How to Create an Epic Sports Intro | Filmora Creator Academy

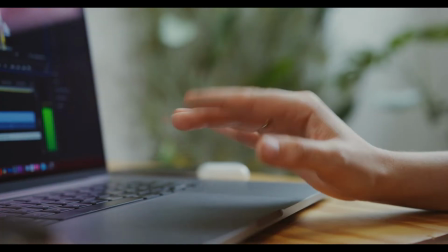(0:12)
I'll go step-by-step in today's video to show you the easiest way to create an epic sports promo with Filmora, so stay tuned.
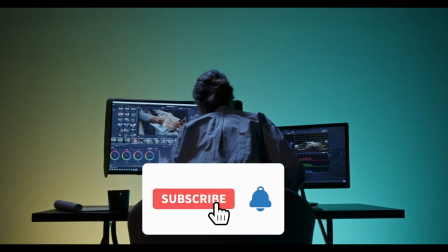(0:21)
Before we begin, don't forget to hit the notification bell and click the subscribe button so you're always in the loop of our latest video releases.
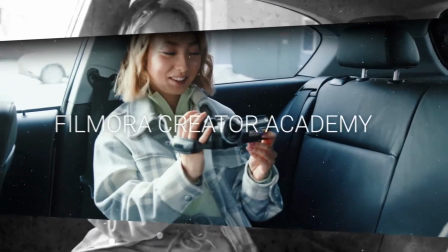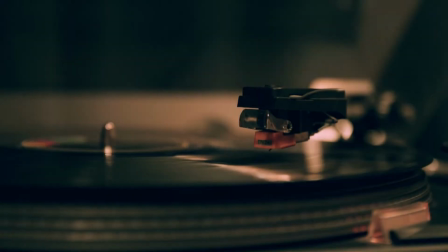(0:34)
Let's start by opening Filmora. Generally, music selection is very important for sports videos, so in this promo,
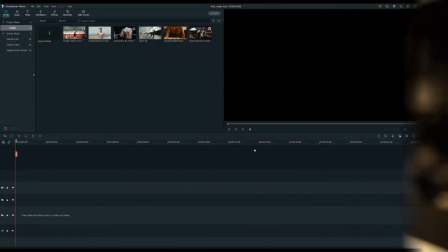(0:42)
I need music with a strong rhythm let's go up to the audio tab there's a bunch
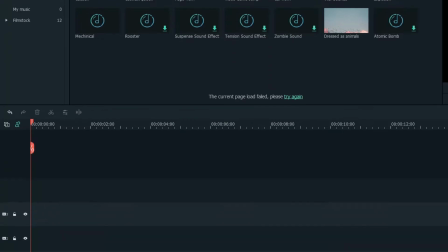(0:48)
of music for you to use just drop your favorite music into the audio track then
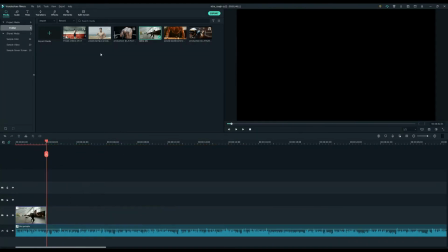(0:56)
let's go back to the media tab and drag and drop the video clips into the timeline keep the highlights and trim the clip to match the music
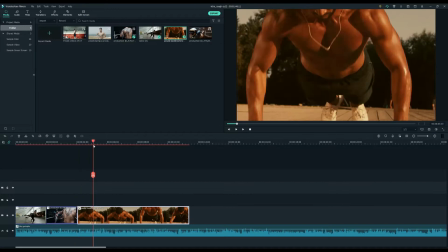(1:04)
it'll give my video intro a smooth edit and keep the viewers engaged after
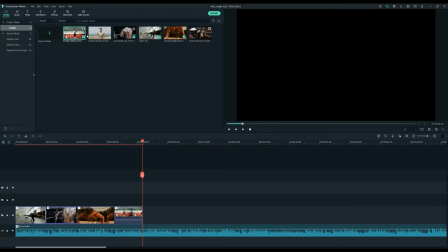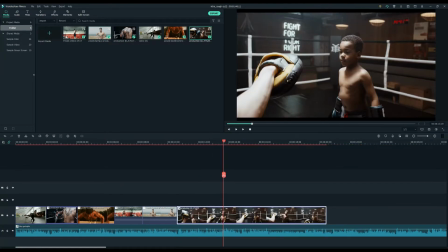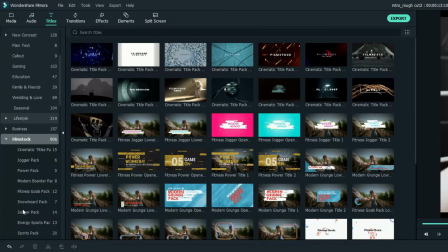(1:24)
we finish all the clip editing. Let's add some titles. To do this, I will use the title animations in the Energy Sports Pack under the Titles section.
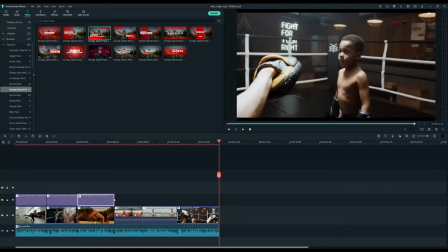(1:35)
Select and drop the text animations on top of the video footage and don't forget to match the duration with the video clips underneath.
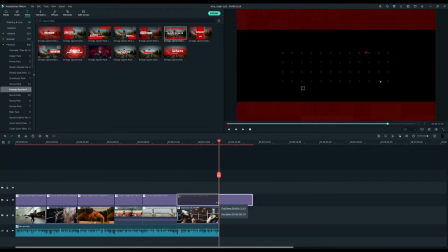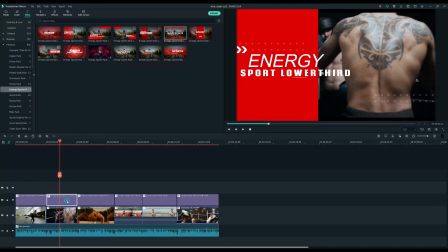(1:51)
You can change the text by double-clicking the title clips.
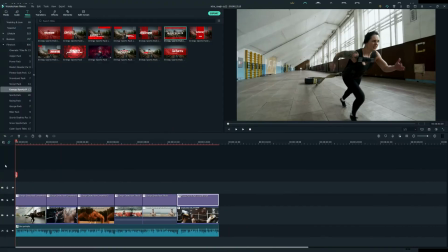(1:57)
Let's see how it looks!
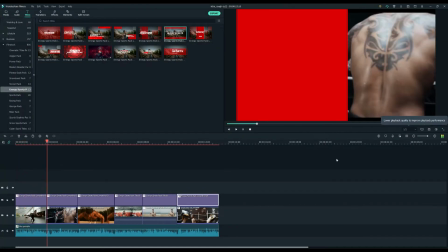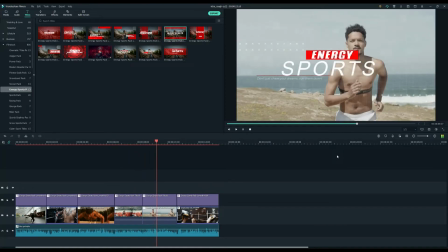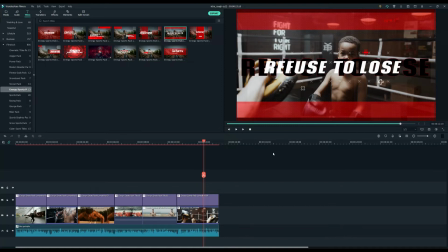(2:13)
But wait, we can make it look even cooler.
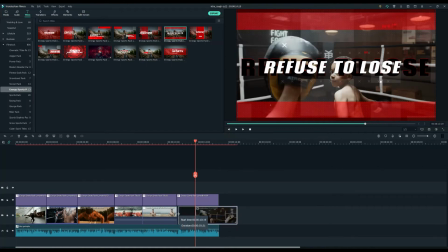(2:15)
I'm going to create a strong ending for this promo, so let's extend the last clip and trim the moment of the kid punching the punch mitts.
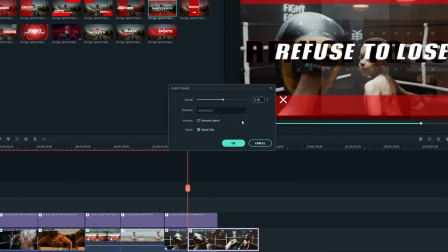(2:23)
Now right-click on it and select Speed and Duration to open the Custom Speed panel.
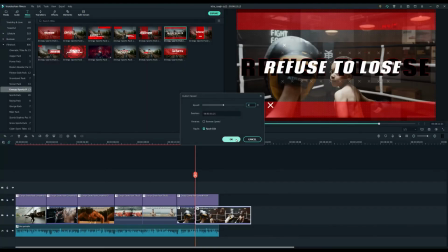(2:28)
I'll change the speed to about two times faster. Then I want to add a camera shake on it, so under the Effects tab, find the Chaos 1 filter at the Shake menu and Chromatic Aberration filter at the Distortion menu.
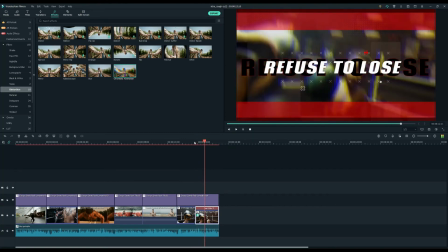(2:41)
Drop both the filters on this clip. Now, the punch looks strong. At last, let's add transitions to smooth the connection between the clips.
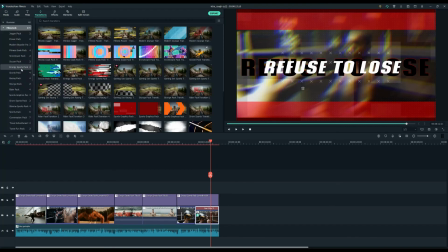(2:50)
Click the Transitions tab under the Energy Sports Pack. There should be two transitions for you to use.
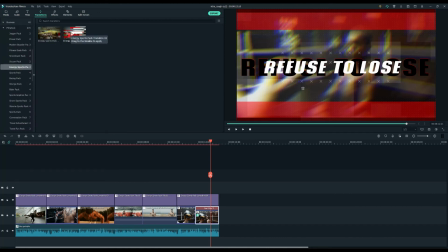(2:56)
You just need to drop them between the clips.
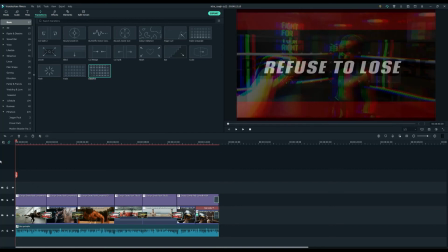(3:04)
Then, we've finished our sports promo.
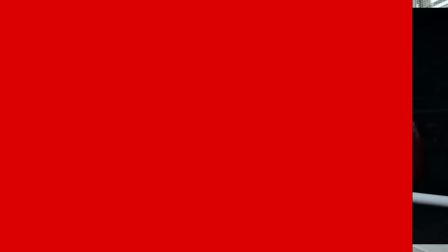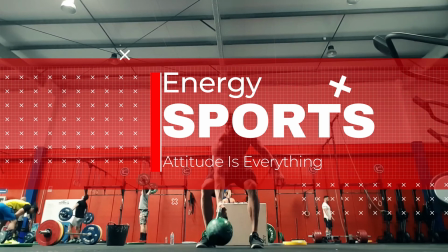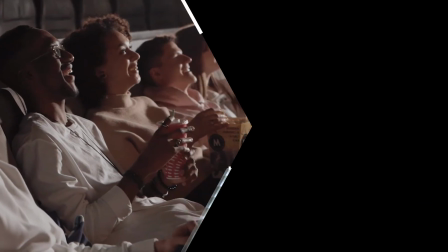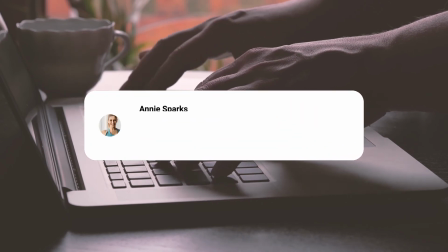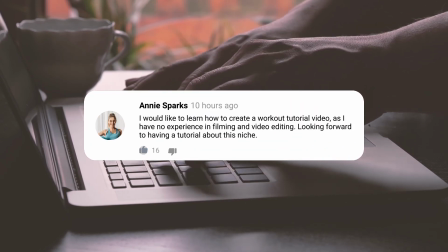(3:28)
in our next tutorial